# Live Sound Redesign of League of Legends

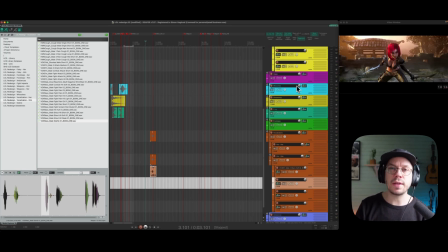[41:38]
I try to find all the sounds that I need, but then when you get into the meat and potato and you start to design everything, you find a lot of different things that you didn't think about when you did the project library. So then you need to like go into the big library and pull out more stuff, and then I just do that again and add more stuff to these folders.
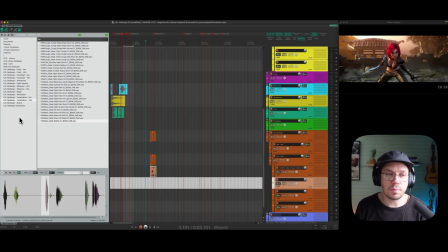[41:58]
And if I need more folders, I do that too. Sometimes I have missed something that I didn't think of. Maybe I just need some squirrels or something because they are later in the video clip, and then I just have to pull out all my squirrels from the library. But yeah, you understand what I mean.
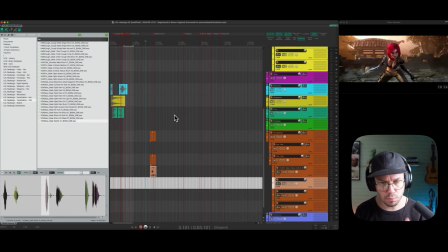[42:16]
So we leave that for now, more as a placeholder, and then we can come back to it later.
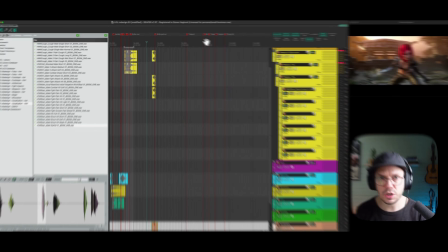[42:21]
My idea here is rather to finish up the design and the key moments here.
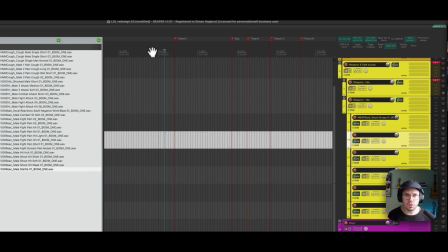[42:28]
That's more important to me right now. So the next one here is the teleport, and this is an interesting one. Let's see what we can do with this.
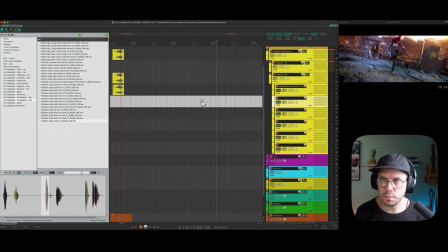[42:39]
All right, so it starts way earlier than my marker here. Teleport starts.
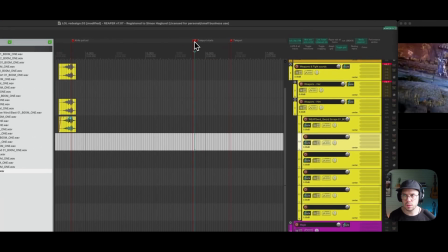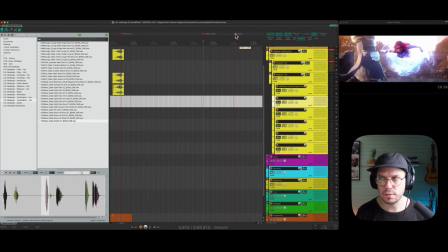[42:55]
And then, yeah, this is so cool. She comes out there.
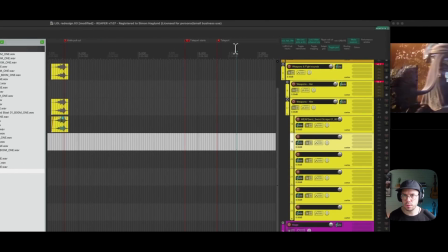[43:03]
There. Teleport.
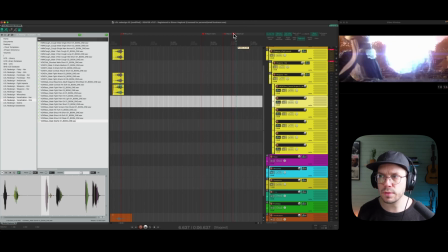[43:10]
Part 2 skriver. Yeah, I think I want that, like, I want a gap in between these. Shoop. And then a little bit of gap, and then we can come, so ramp it up, a little bit of gap, and then the next part of it.
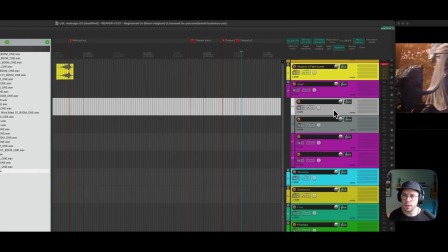[43:29]
So let's collapse this folder and add some more tracks to this.
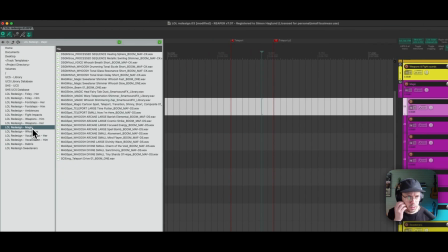[43:39]
Jump into the magic database here. Let's see what we have.
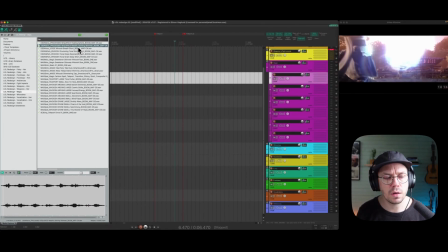[43:49]
Yeah, this feels like too mean. Maybe we can add it as layer. This feels like her, like really light, like really, as I said before, nimble and agile and really, really fast.
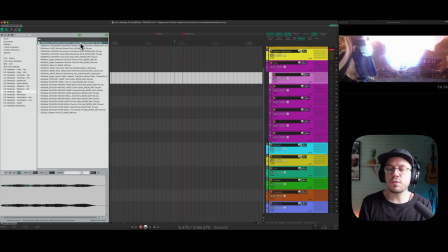[44:06]
That's like this magic to me. I mean, this is so abstract. It's just a purple energy teleport. What will it sound like? I think of the attributes a lot when I try to design this stuff, and maybe more of the attributes of the purpose of the magic.
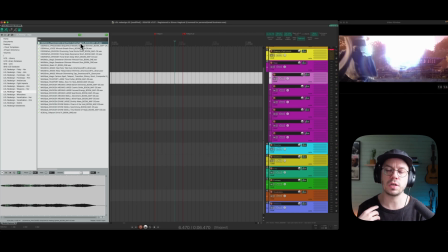[44:24]
So the purpose here is that she like jumps into teleports and then just disappears and comes up something totally from a totally different place, and that's like the speed, and it feels light and fast, and a little bit of like that tonal element to it.
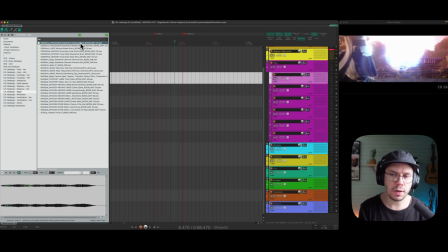[44:43]
So that's what I'm thinking about when I try to find sounds for this teleport.
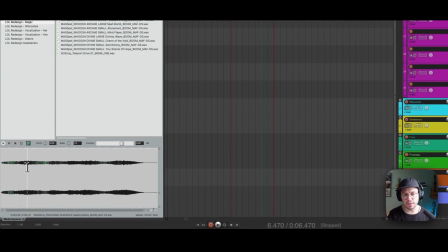[44:49]
And I think this, even though, I mean, this is not fast and nimble and like speedy,
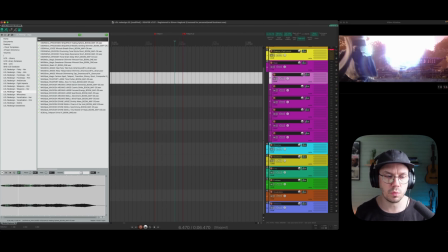[44:54]
but we can chop this up and edit it and start to design with it. So I think I will drag that in.
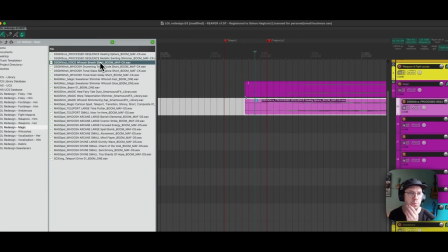[45:01]
Maybe I will just see if I can find something more. And that's what I said here.
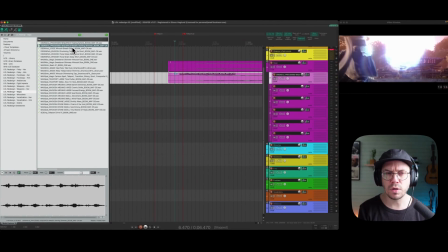[45:07]
This is really cool, but it has like an ominous feeling to it, and it doesn't feel like that. She is like really like bold and cool and really fast and powerful. This feels like more ominous and a little bit like almost a little bit scary.
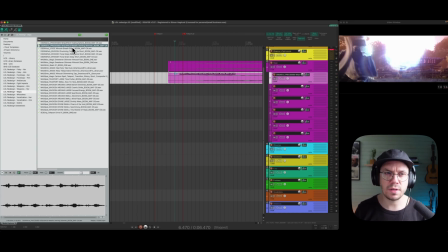[45:25]
Maybe we can use it as a layer later, but yeah, I'm not really sure.
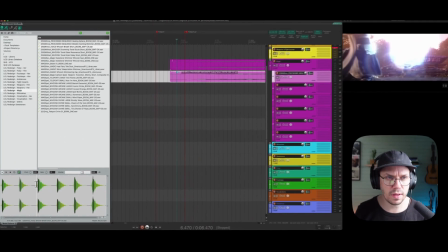[45:31]
This is cool. Has that feminine vibe to it with voice, but I think it's maybe we can just use the beginning of it. 100%.